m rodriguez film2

Hello, Miguel. We're going to take a look at your second film here
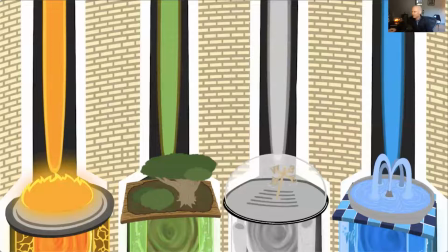8s
and give a little bit of feedback on this animation.
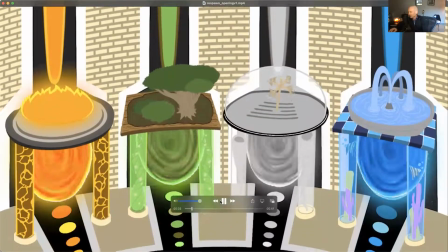14s
So we'll just start taking a look at it and stop where we need to.
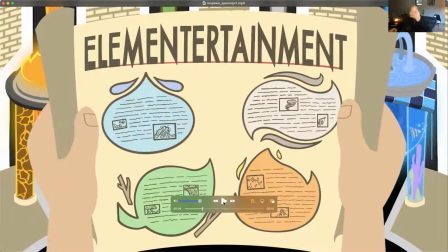22s
So to start off, right here, we have the beginning part where we pan down what looks like starting off with like an animation. But then when we pop up here at this moment, to me, to my eye, it appears to be now a interactive interface to me.
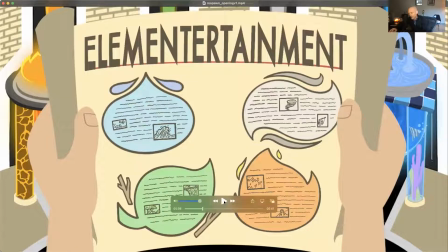43s
However, then it moves back into
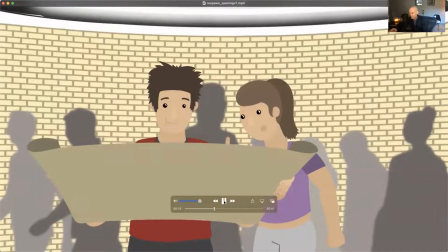48s
here where it goes back to uh, the animation.
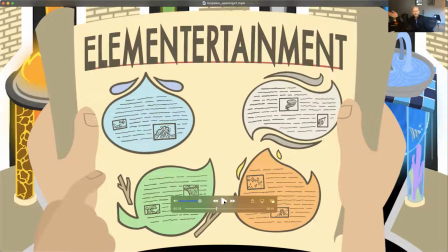54s
Now, all of this would have to do with how I'm seeing this. Would I be seeing this on a screen, like a computer screen, a tablet, or would I be looking at it in a on a large screen in a gallery or something like that? How we're viewing a piece like this dictates everything.
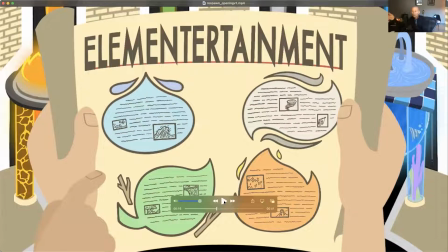71s
So, if the intent here is an interactive piece, ultimately you're creating sort of what might be the dashboard of an interactive piece,
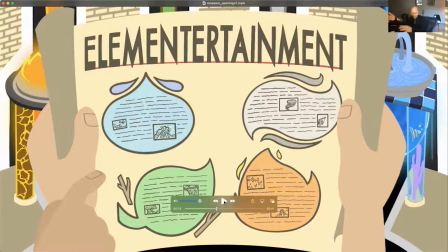86s
then clearly this would be for a tablet or this would be something for a touch screen or that kind of thing. So it all has to do with intent as to where we are or what we're seeing.
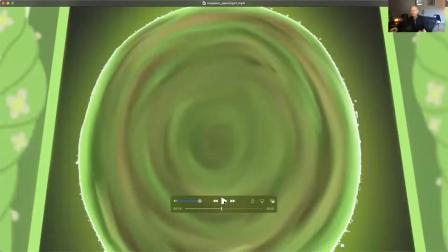98s
So then we touch that, which then if what you're doing is you're simulating this idea that we've touched something and you're moving in. So again, it's kind of alluding to this interactivity that might be happening here.
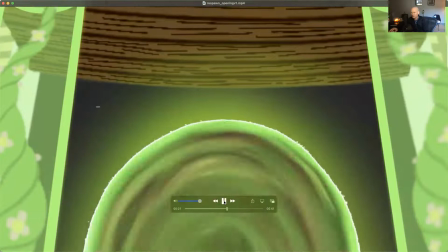110s
So we've touched one here, and then we're sort of then going to zoom on in
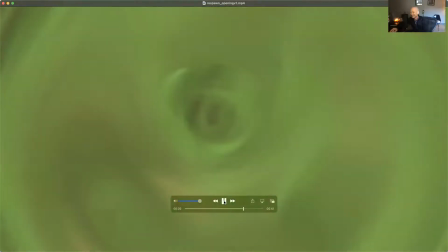116s
to it eventually. And then we go to zoom in, and then it fades to
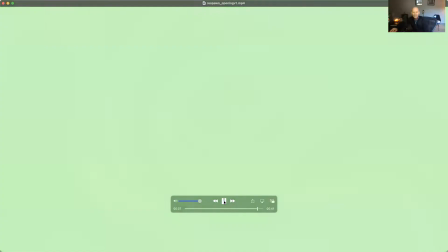126s
the pure green and then to the white.
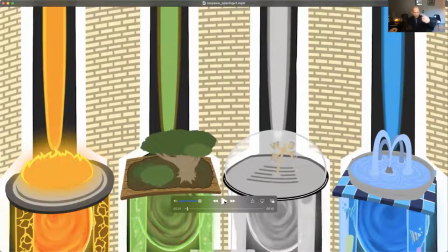131s
Now, clearly this is just a sort of a sampling of possibility.
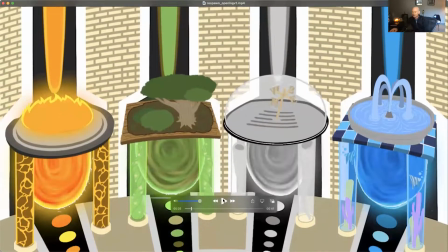139s
Now, in taking a look at this, what I'm interested in here to sort of see is you got all this nice detail,
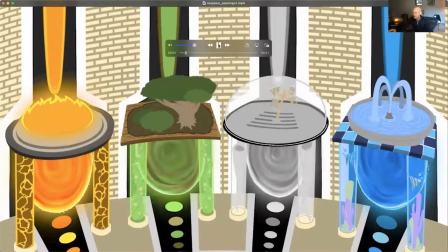148s
and as it's panning up and the audience is looking at it, give us a moment to appreciate it.
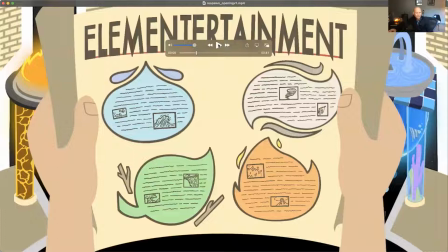156s
We've got a few seconds to appreciate it, but then it gets covered up and then we can't see it.
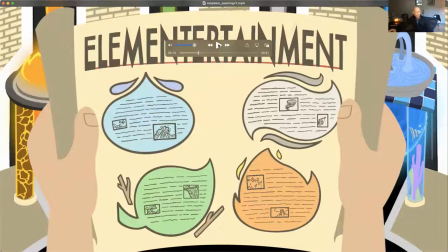161s
So maybe just a little longer to really see what it is. Maybe add some perhaps some other audio, some sort of audio soundscape kind of stuff to
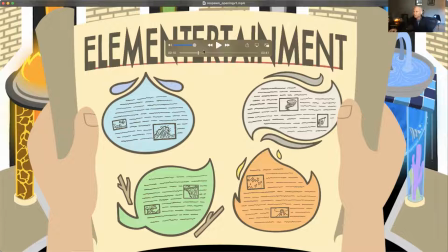175s
accentuate it, to let us live in this world just a little longer.
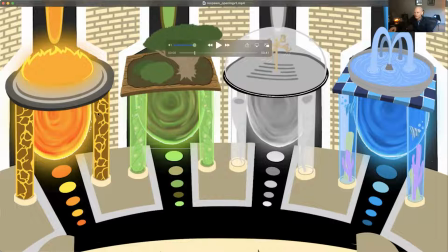181s
Maybe some sound of the aquarium, maybe some of this fire kind of crackling, that kind of thing. Maybe the very subtle wind that might be happening, that kind of thing. Those kinds of things might be cool to create that environment on.
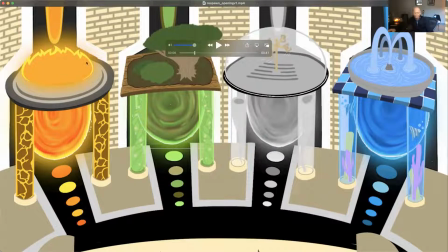199s
The stylization is kind of interesting because you got two sort of different things happening. You've got this flattened, sort of non-shaded, non-gradient look going on with these.
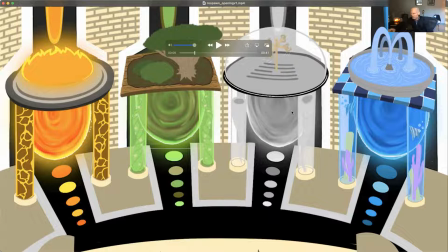211s
And then you get this sort of smudge painting kind of thing happening with these voids going on. I don't think they're in conflict with one another, but definitely contrast with one another, which I think is fine.
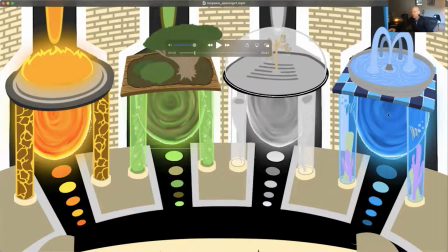225s
If this is again a dashboard for an interactivity, the question is whether we want to have this be the dashboard,
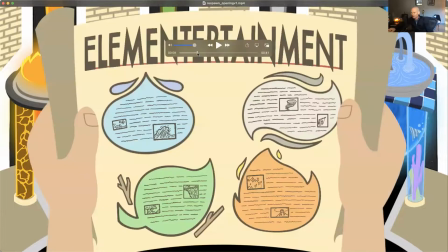233s
or whether then the next shot being here is the appropriate dashboard. And if so, is this writing going to eventually be transformed into something legible that we would see?